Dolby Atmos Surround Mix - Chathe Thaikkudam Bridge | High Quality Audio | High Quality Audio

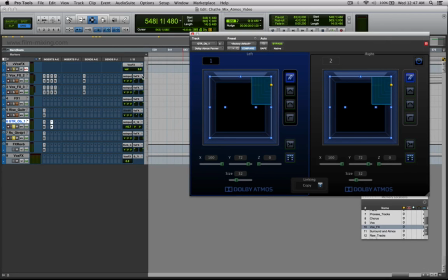(61:23)
So if I keep this panel here, and if I have the Pro Tools panel here,
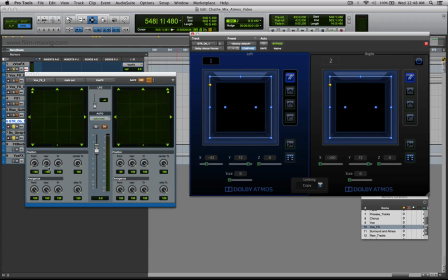(61:28)
this X axis that you see here is the same as the front axis that you see here. The Y axis that you see here is the same as the front rear axis that you see here. There is no Z axis, and the size that you see here is the same as divergence that you see
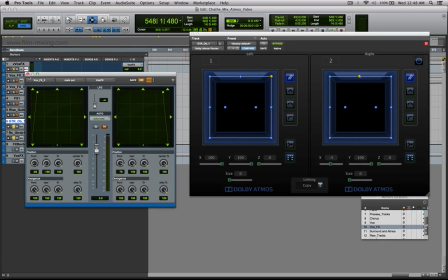(61:48)
on these things. So you can see it's pretty similar to having to the Pro Tools panel.
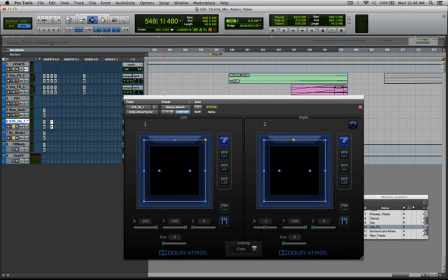(61:55)
And what any immersive format gives you and the way it changes compared to a conventional mix is just this one thing. It is just a different set of tools to pan. Nothing else changes from the way you mix.
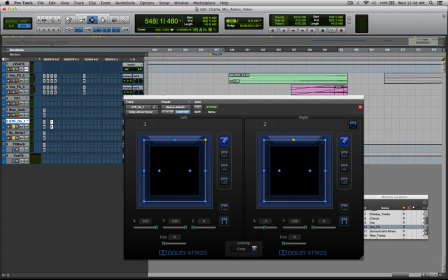(62:11)
There's a bit of discipline involved in the way you set up your tracks, yes, but apart from that, there's really nothing that changes from the way you mix.
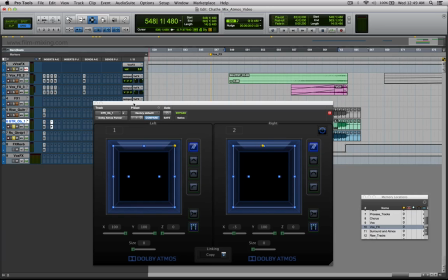(62:19)
And this is how it really is quite simple when it comes to Dolby Atmos. And it's just one little thing that you need to see here. And I was talking about the way you assign the object numbers.
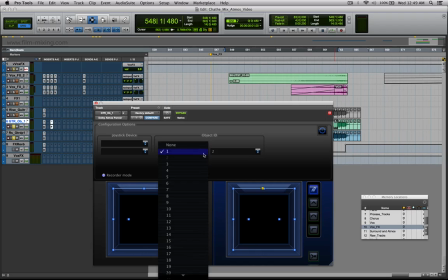(62:30)
If you click this little icon over here, you can actually choose which object is this going to go to.
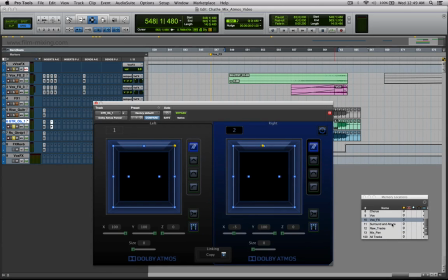(62:36)
And this is going to object 1, 2, which I showed you earlier over here. So it comes to these two tracks, which is
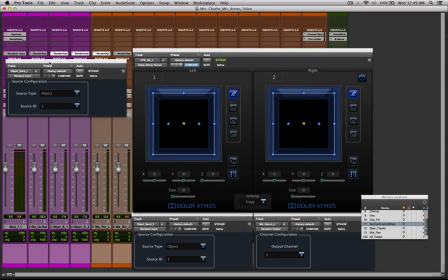(62:44)
object 1, 2, that goes to my renderer, which you can see this is object 1 and this is object 2.
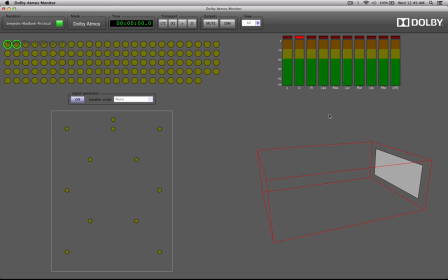(62:51)
So this will go to the renderer, which is this little application. This will send it back over here through these.
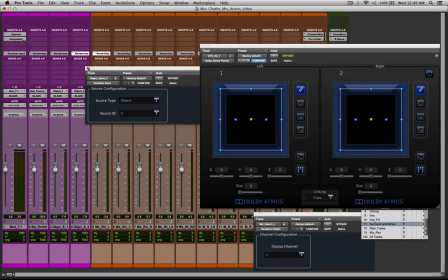(62:59)
So this is called a renderer input because it inputs to the renderer, and this is called the renderer output from which it receives this. So I basically get a mix down right then and there, using this set of auxes right here.
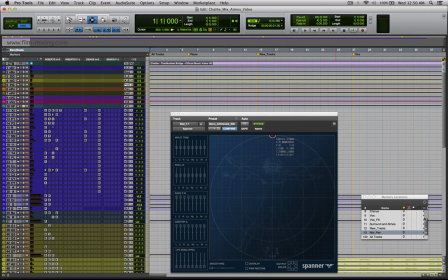(63:11)
What I want to talk about the next is the way I've handled the mix and the way I look at mix as a philosophy over here.
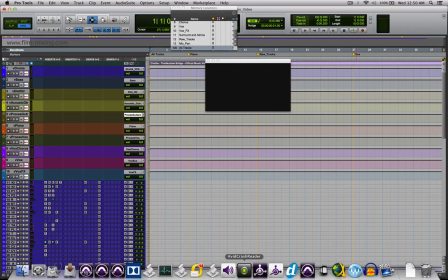(63:20)
So this is my entire session. The way I've laid it out.
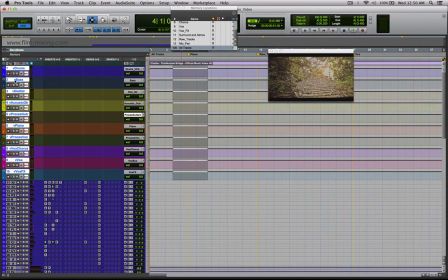(63:25)
So I have my VCAs on top, followed by, so the exact order in which the VCAs are, I would have my source tracks at the bottom,
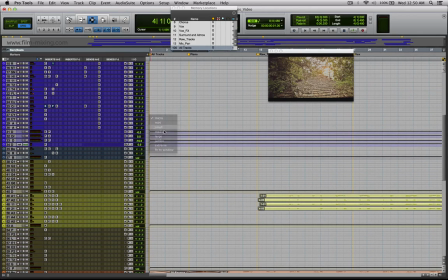(63:33)
followed by the guitars and the voices, and followed the bass,
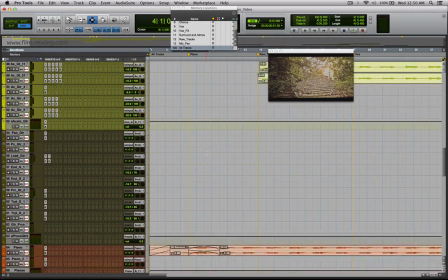(63:40)
the guitars, the acoustic guitars, the pads, the pianos, the
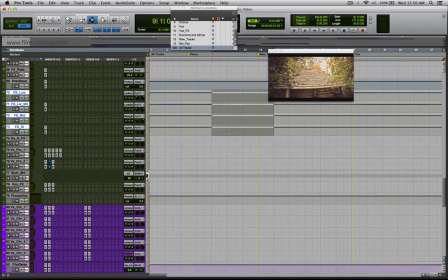(63:44)
effects that we just spoke about, the voice, the chorus, and all of that.
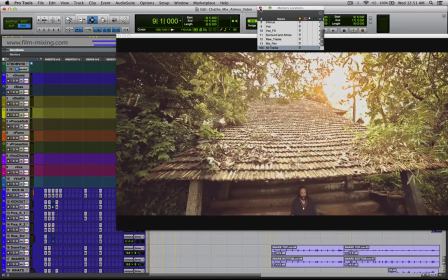(63:49)
Now, if without a visual reference, this doesn't really make a whole lot of sense.
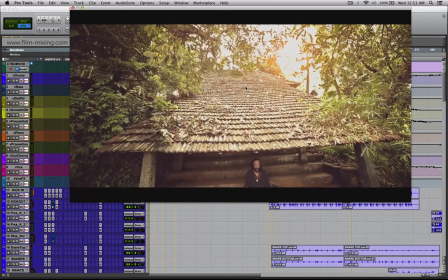(63:54)
One of the things that I noticed when I first saw the visual is, let's say I play this particular track without the audio.
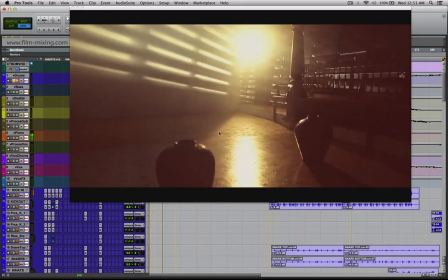(64:08)
You can see there's a lot of solitude to the way he is. You can see the way the shots are actually, they're very slow.
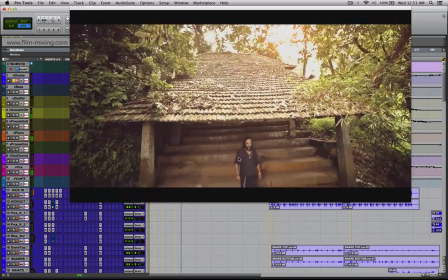(64:16)
There's a lot of distance imparted in that. The tracks are very slow, and you feel a lot of solitude in this.
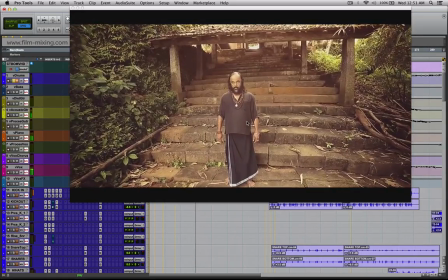(64:23)
Now, one of the things that I wanted to do here was to stay with the character.
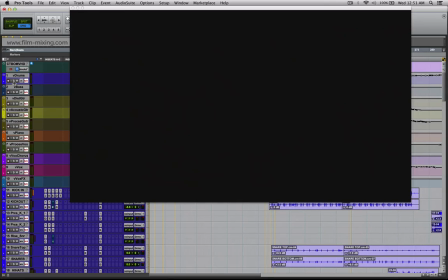(64:29)
I didn't want things to be outside of the space that he is in. And so the technique that I used here was to
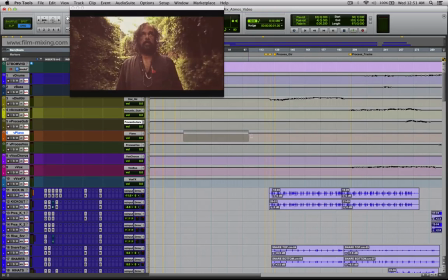(64:39)
have this particular section in mono until,
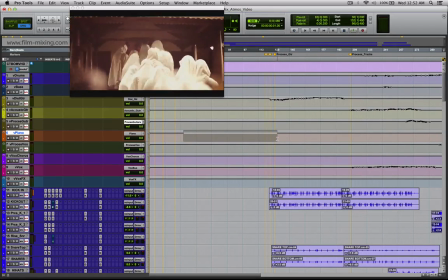(64:44)
so ritually when this happens,
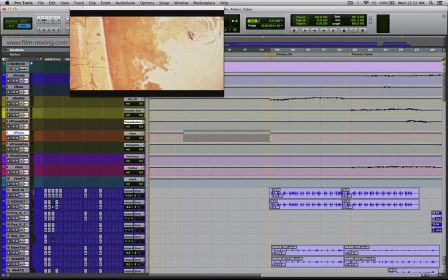(64:48)
when he steps into the water, that is the first step that you do in a ritual um,
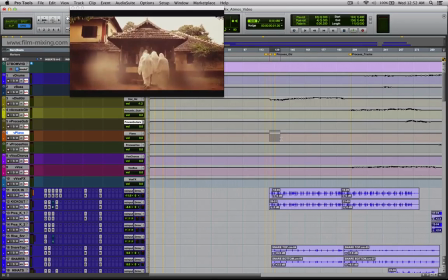(64:53)
for the dead person. And over here, that is when I wanted to open up into the whole space of the conflict.
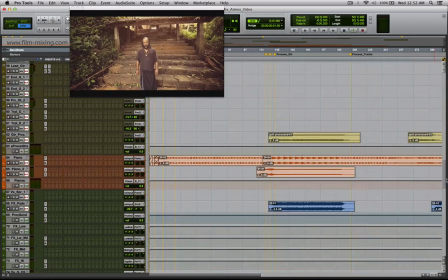(65:02)
So what I did here was I took this entire mix. Now I didn't want to pan and repan everything that was happening over there.
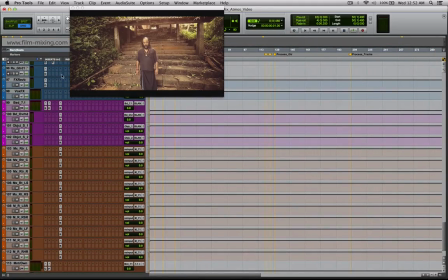(65:10)
So on my main bus, what I did was I added spanner,
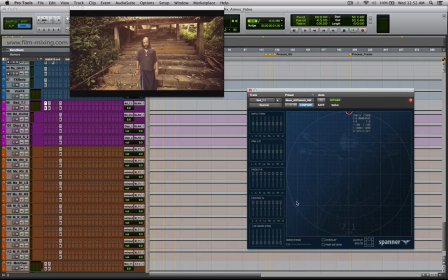(65:16)
and like I said, these are things that you could not have done without this plugin.